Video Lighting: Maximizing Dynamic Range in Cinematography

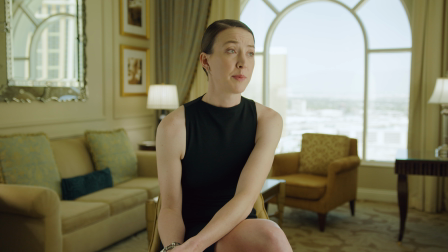0:07 How's it going guys, I'm Robert from Machado Visuals and here's a lighting breakdown from interviews I shot earlier this year for Food & Wine showcasing this year's Best New Chefs.
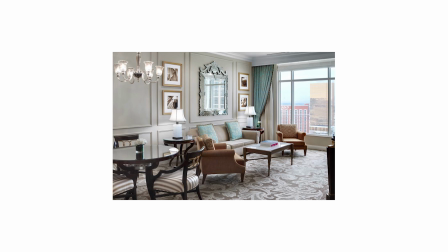0:16 We were able to shoot in one of the suites at the Venetian which helped me plan out my lighting setup in pre-production.
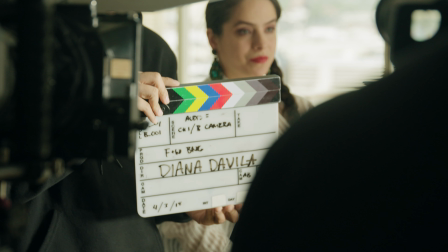0:21 I found a schematic of the room layout and designed my camera and lighting placement around that.
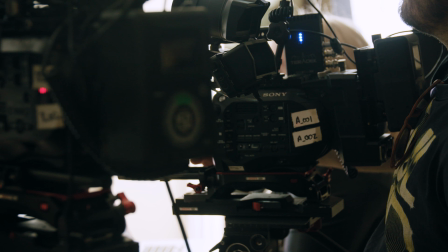0:26 I knew that the room had a massive window so I definitely wanted to use that as motivation for my key light.
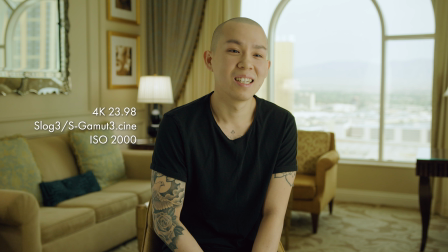0:32 For the shoot we used 3FS7 so that they would be able to match perfectly.
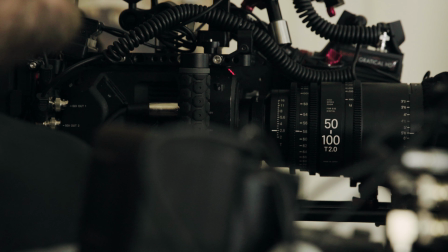0:36 In terms of settings we shot 4K24, S-Log3 and braided the cameras at their native ISO of 2000.
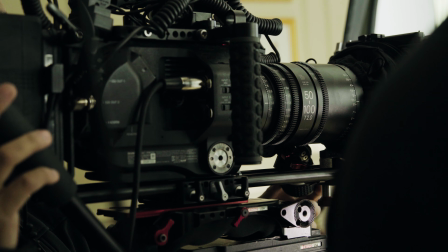0:43 For lenses I rented out the Sigma Cinezooms and they were pretty awesome to work with.
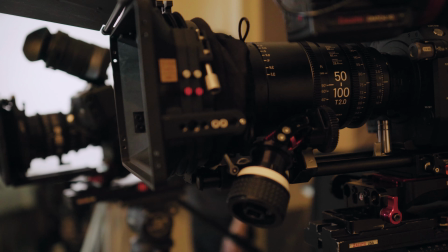0:48 I'm a big fan of the Sigma Art lenses and the Cineversions use the exact same glass, it's just re-housed in a professional body.
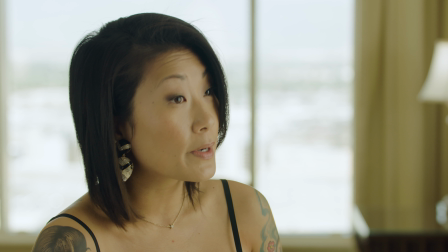0:54 A lot of people complained about that fact but it's actually not a bad thing. They're so incredibly sharp and have a great modern look.
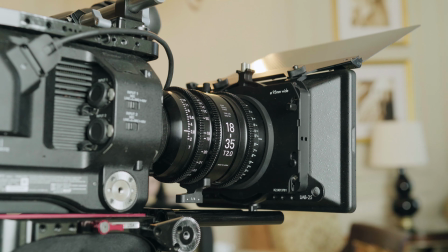1:00 I think these lenses are great for narrative or interview work,
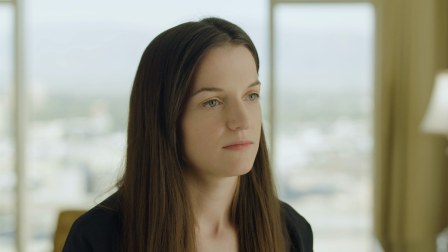1:03 but the focal length barrel has such a humongous throw that it's hard to justify using for run and gun dock situations.
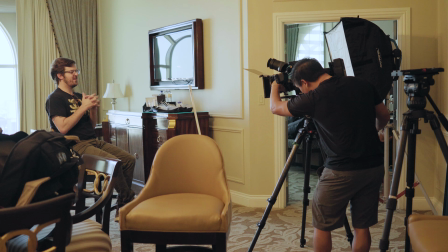1:10 However, that long throw and the detailed lens markings make it really nice when you have to be really accurate and precise with your measurements.
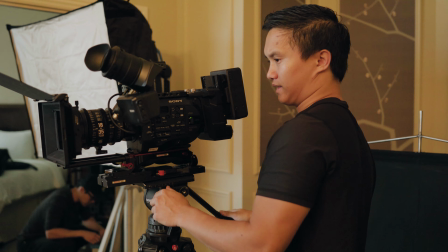1:18 I wanted these lenses specifically because I wasn't quite sure of what focal lengths I wanted to shoot at since we weren't able to really pre-light or scout the location beforehand.
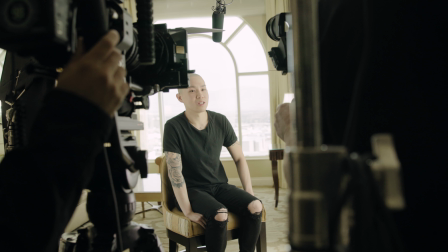1:27 And on the day, we ended up going with 25mm on A cam and 58mm on B cam.
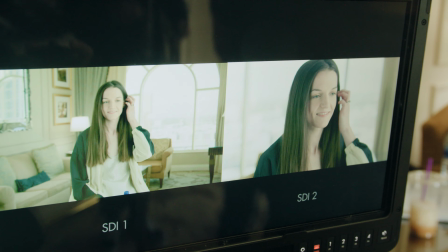1:33 Now I want to walk you through my exposure rationale. And it gets a bit technical, so bear with me.
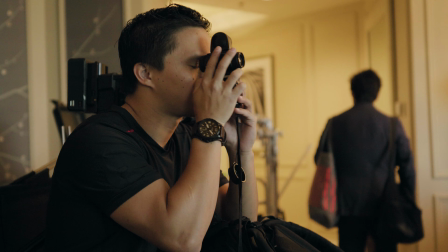1:38 One of my biggest pet peeves I see a lot in interviews are windows that are completely blown out.
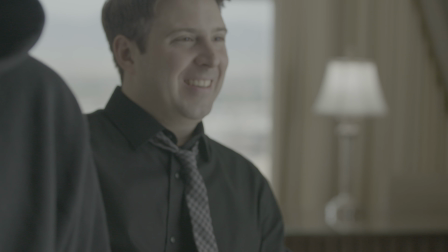1:43 So my main goal was to capture these interviews while retaining as much information as possible in the window highlights.
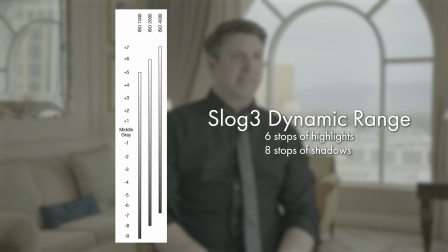1:50 Since I shot NSLog3, I was able to maximize the dynamic range within the frame and make a very calculated exposure decision. When shooting with S-Log3, you retain 6 stops of highlight detail and 8 stops of shadow detail.
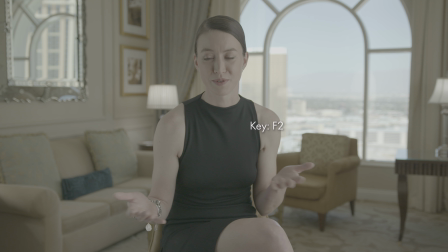2:01 This basically means that whatever f-stop I shoot at, I'll be able to capture anything 6 stops brighter than that and 8 stops darker than that.
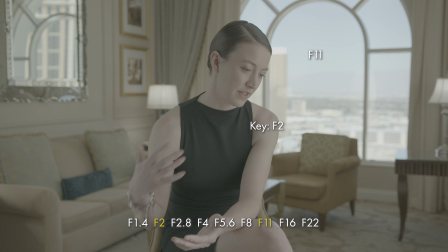2:08 So I wanted to shoot the interviews at an f2, which meant I had to expose the sky at f11, which is 5 stops above f2. I could have technically exposed to an f16, but that would have caused me to start losing highlight information, which is what I didn't want in the first place.
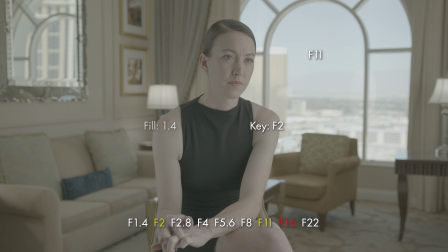2:25 To expose the window at a F11, I needed three stops of ND and had to meter my key with three stops of compensation. My fill was metered at a 1.4 so that the interviews wouldn't be too moody and fit the overall tone of the piece. We also moved a few of the practicals around to help motivate the source and they actually varied in brightness
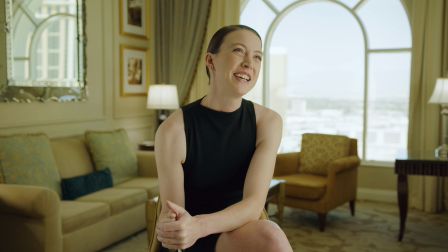2:43 levels so I threw them both on dimmers and spot metered them at F8 so they would match intensity.
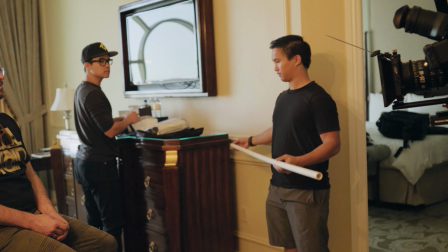2:50 Speaking of lights, the only light we used was an Aries sky panel and it was great.
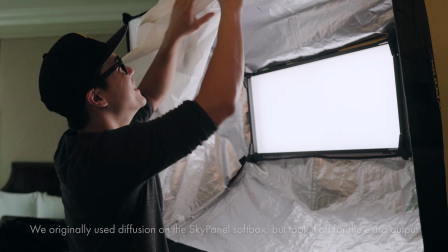2:54 For diffusion, I used my DIY 5x5 frame that I made from PVC in a bed sheet.
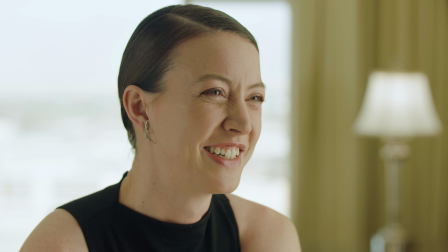3:00 Really simple and also really cheap. Using the two in tandem gave for a great soft light source and I was really happy with the result.
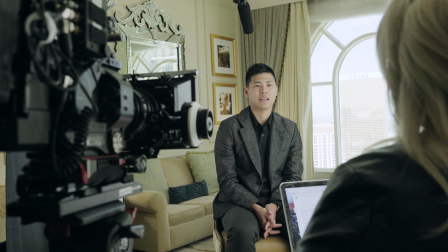3:07 I placed the light on the opposite side of camera so that it's motivated by the window in the background. One of the photographers actually saw some of these dailies and asked if I had used a window light which has musicked my
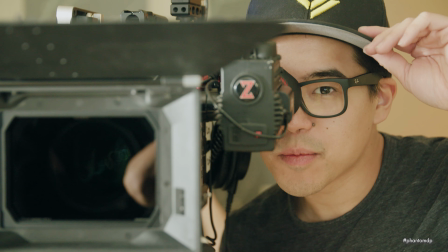3:15 ears as a cinematographer because though we used a bunch of tools to light the scene, the photographer viewed it as natural light which means that done my job.
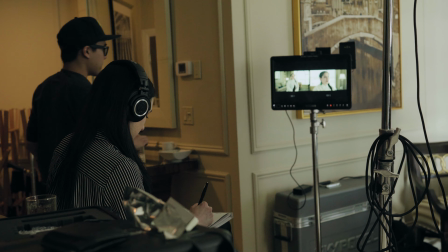3:26 To monitor, we used the trusty old 1703 from SmallHD with two separate Teradex for wireless video.
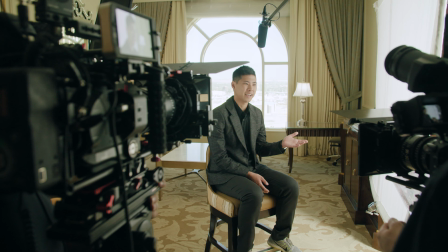3:32 It was super important for the client to see both feeds simultaneously, so the 1703 was a perfect fit. I was really happy with how these interviews turned out, and it was all thanks to my trusty light meter.
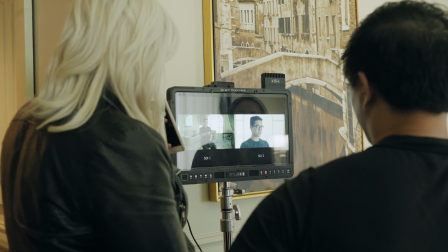3:40 If you don't have one, I strongly suggest you pick one up ASAP. Making calculated exposure decisions is a key part of honing your craft as a cinematographer.
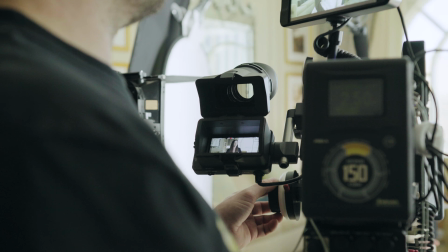3:50 Yes, we do have different exposure tools like false color and the waveform, but nothing beats being able to precisely quantify a specific area of light.
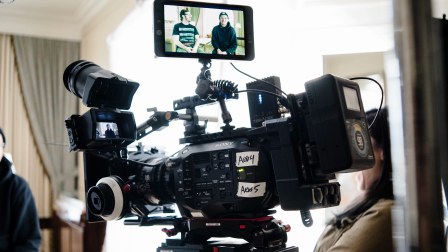3:57 I hope this video was helpful in some way and if you thought anything was confusing feel free to leave me a question in the comments below.
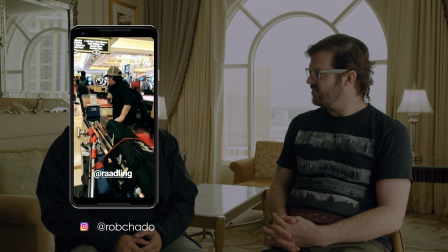4:04 I know all the tech specs get a little bit dicey at times. Thanks so much for watching and I'll see you in the next one.